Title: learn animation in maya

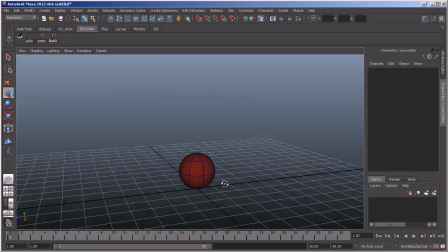Okay, squash and stretch. That's our next topic for discussion. So here we have NURB Sphere. I did a quick set-driven key on this, so when I scale Y down,
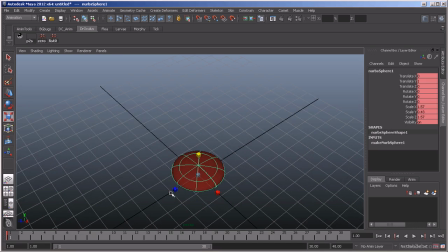it scales along Z and X up. You can see here Y's scaling down and X and Z are scaling up. So the sphere is maintaining its volume, and same thing as I scale it up, it's
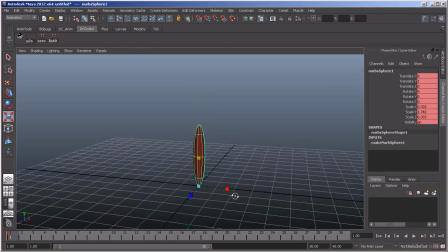scaling on positive Y, it's scaling Z and X down. So we're trying to maintain volume of the object.
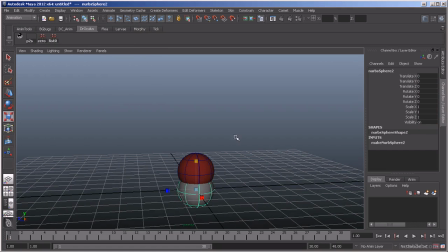If I didn't do that, if we just went ahead and created another polysphere and I scaled it, I'm going to just adjust turn on grid snapping, drop the pivot at the bottom.
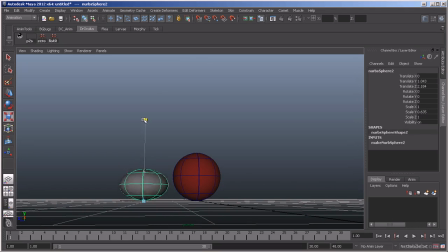So if I scale this in Y, you can see it actually looks like it's shrinking, as opposed to grabbing this one in Y, it's maintaining that volume. You can see the difference there, and that helps the
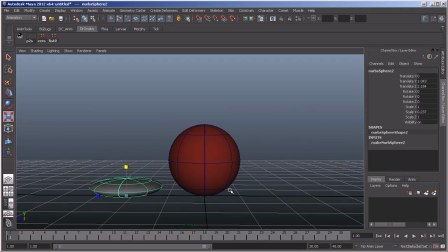audience's perception of these objects being three-dimensional and moving according to the law of physics stay in check, and the audience doesn't get kind of thrown and be like,
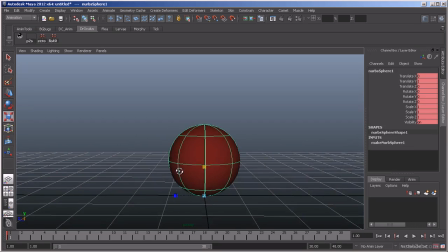hey, that object looks like it's shrinking or getting bigger when you're doing your squash and stretch. So that's something important. We really typically don't have to worry about it because whoever does the rigging on our characters usually has that built in. It was a lot different back in the traditional days when everything was hand-drawn.
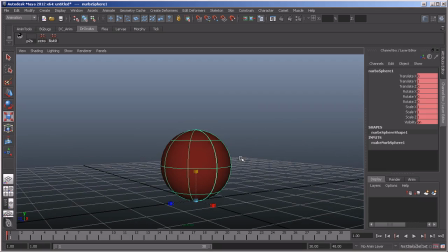That was something they had to be pretty cognizant of as they were drawing characters and such. So another thing about squash and stretch is there isn't
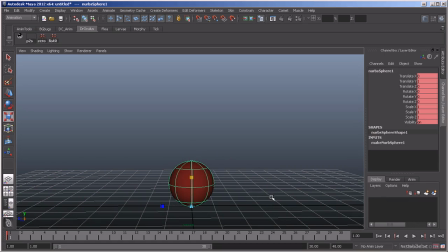that many games that are very cartoony and have a lot of squash and stretch. That's really obvious. Some of the last ones that I can think of, and I'm sure there's been a lot more recently,
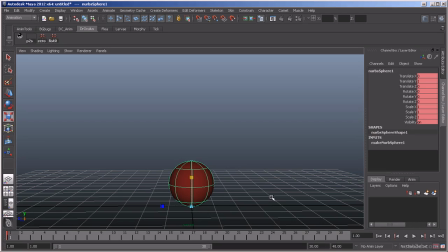but like Jak and Daxter was one of the games that I thought handled it really well on Daxter's character. They did a great job with the squash and stretch, and it was very cartoony and fun.
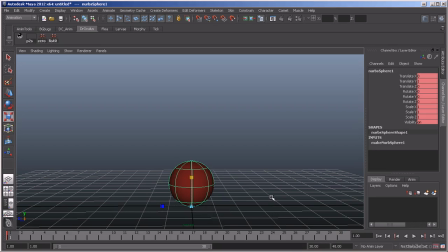But that's the first one that kind of comes to my mind as far as having a lot of squash and stretch. Most games now, there's a lot of mocap, and then if there is keyframing, they're much more realistic or hyper real, and there's not a lot of squash and stretch going on.
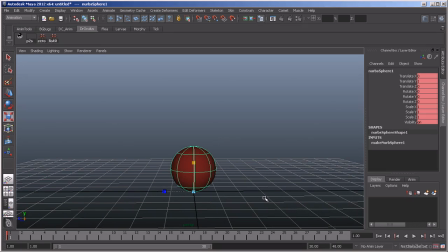But that's not to say the concepts aren't used, and we'll go into that a little bit in a bit. Definitely something you want to kind of keep in mind as you're animating your characters.
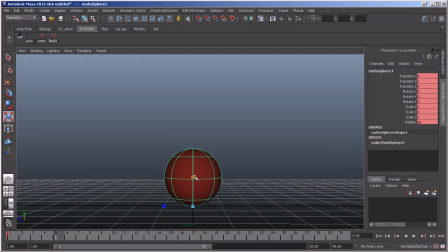So squash and stretch. One of the important things we want to think of is, I just saved a key here, and I am going to start to squash the sphere down a bit, and I'm going to build some anticipation
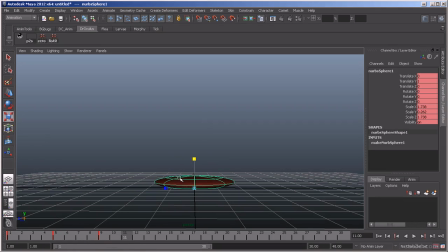into a pop up. One thing we want to keep in mind is squash and stretch is typically something that's best felt rather than seen,
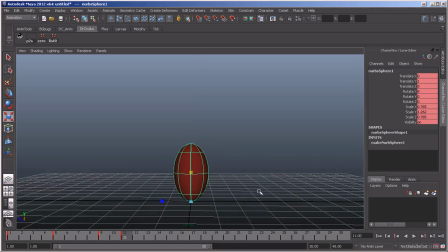because if it's really over the top or overdone, you can really start to lose the default shape of your character.